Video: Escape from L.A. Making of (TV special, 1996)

we created the surgeon general beverly hills and this is a guy who's always looking
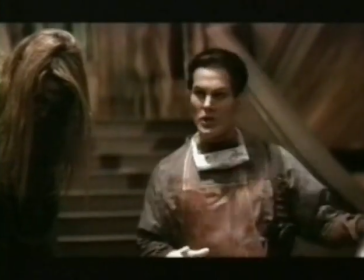1007s
for plastic surgery parts these are no good i can't work with garbage like this this role needed somebody to play it in a real way and yet be completely tweaked and bruce campbell can play tweaked like nobody's busy
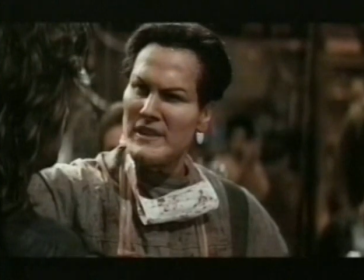1022s what a beautiful blue line Shame, he only has one.
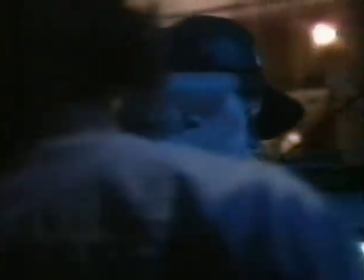1028s Nurse, cut.
Very nice. Rest. Out of my face.
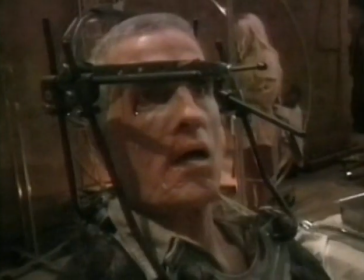1034s
I mean, there are a couple of masks and looks in that scene that are obviously over the top.
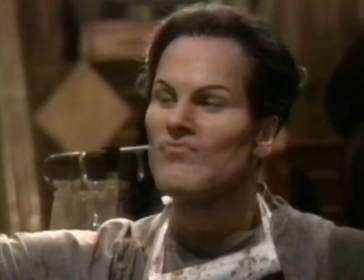1039s
But in terms of Bruce, we wanted you to think, you know, I've seen people like this walking around the streets. The Surgeon General is a little bit of a cross between Michael Jackson and Siegfried and Roy. You know, it's just kind of plastic surgery taken a little too far. We have the slightly pointed nose. It's undergone a few too many shavings. The veneer teeth, a little too white and straight. And then we've done the Kirk Douglas chin, because everyone would want a Kirk Douglas chin. And I wanted to give him bad hair plugs. We've got the little bit of the doll's head going here. People are a little embarrassed, though. They'll see me on the set and go, that's not your hair, is it? 86A, take one.
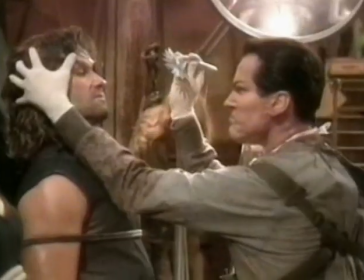1081s
Action!
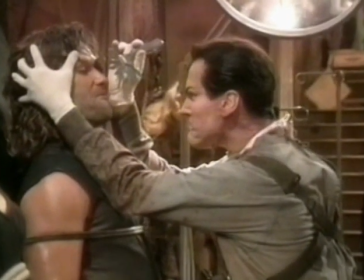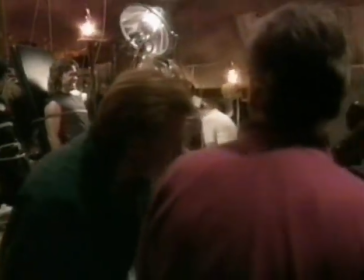1088s
I want to cut him. Very nice. What do you think?
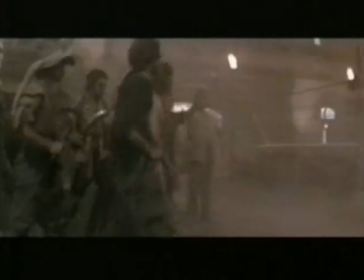1096s
In an escape from New York, Snake was taken at one point and thrown to the wolves, you know, to be the evening's entertainment.
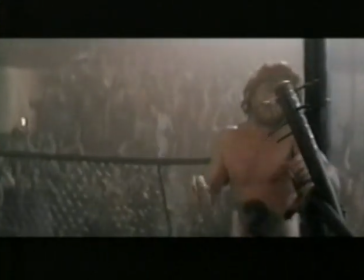1104s
And it was clubs with nails and trash can lids. Very, what's the word, gladiatorial, you know.
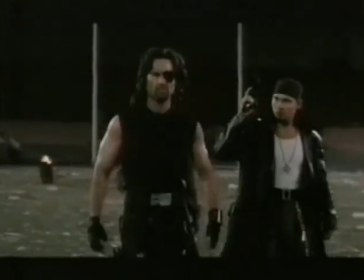1114s
So this one, I came up with this little game that Cuervo likes to put his prisoners through.
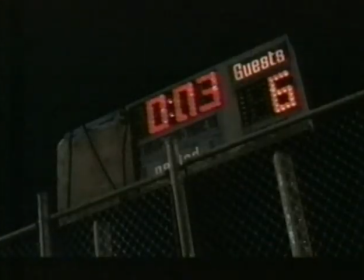1121s
And it came off of an idea that John had about a basketball 24-second shot clock. You didn't get the shot off. Before the buzzer went, you got shot.
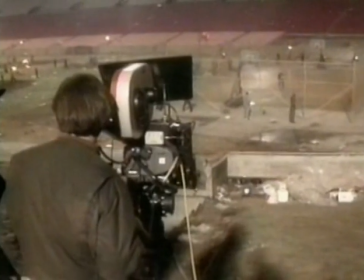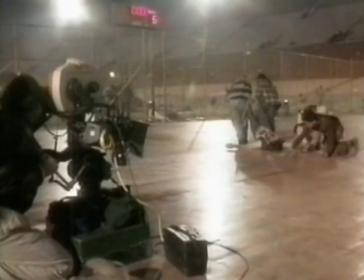1137s
It was sort of a millennium gladiator sequence. And we thought about going to the forum.
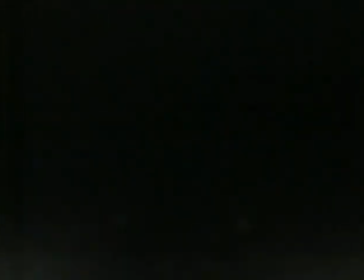1142s
We thought about going to all these basketball places. And then it occurred to me that the greatest place would be the L.A.
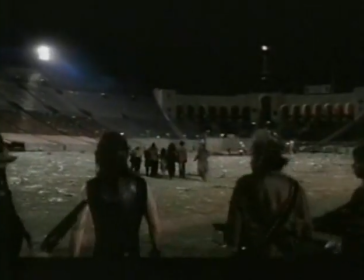1148s
Coliseum because it's such a huge area. And what you could do with an empty Coliseum would be a really kind of moody thing.
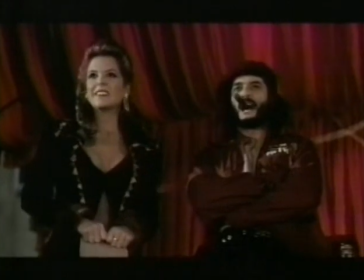1156s This is insane. It is. That's the point.
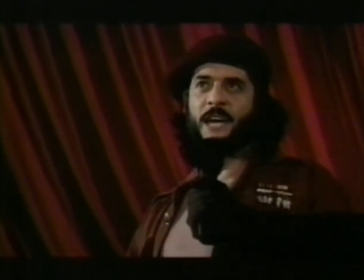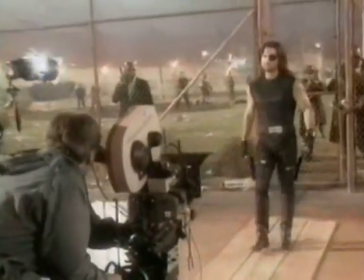1169s
So we bring Snake into that. I guess the hope there was to let the audience sort of think, okay, what are they going to do this time?
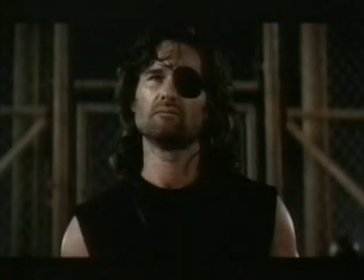1175s All you're going to do is make ten points. By the way, nobody's ever walked off that court alive.
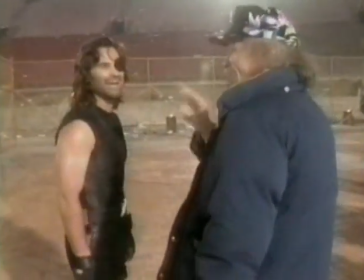1181s Nobody.
Got it. Both John Carpenter and Kurt Russell wanted the character Snake Plissken to actually make the basket rather than through Hollywood magic.
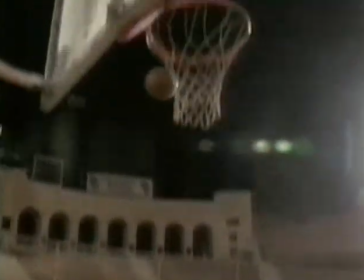1190s
We wanted to get me making the baskets, we wanted to get me in the same shot as the ball going in the hoop, and we wanted to do as many in a row as we could.
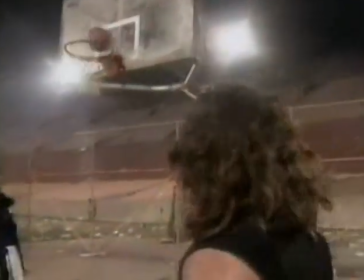1198s
So we set up a basketball hoop for Kurt so that the 50-so nights of shooting that we did before we got to the Coliseum, he could rehearse every night, and he got to be a pretty good ball player.
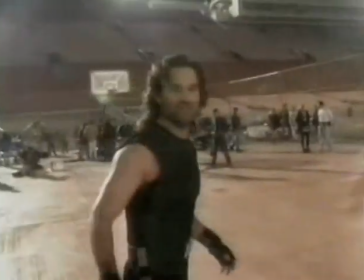1209s
that's the one you got it on film didn't you yeah it's there forever thanks print it
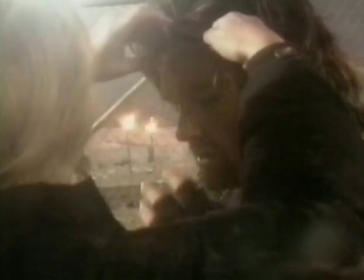1216s
the problem here is that i can't wear my glasses and i have to have the eye patch on see this here
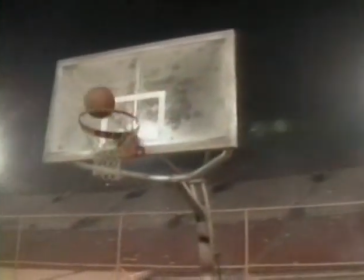1222s
black watch follow the ball to the hoop she's been hitting them yeah it's that eye patch the eye patch it was pretty hard because of the one eye um and also because if you're going to do it a lot of times you're going to get tired we'll just keep trying it over and
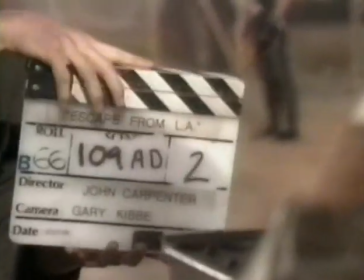1235s
over again here we And action.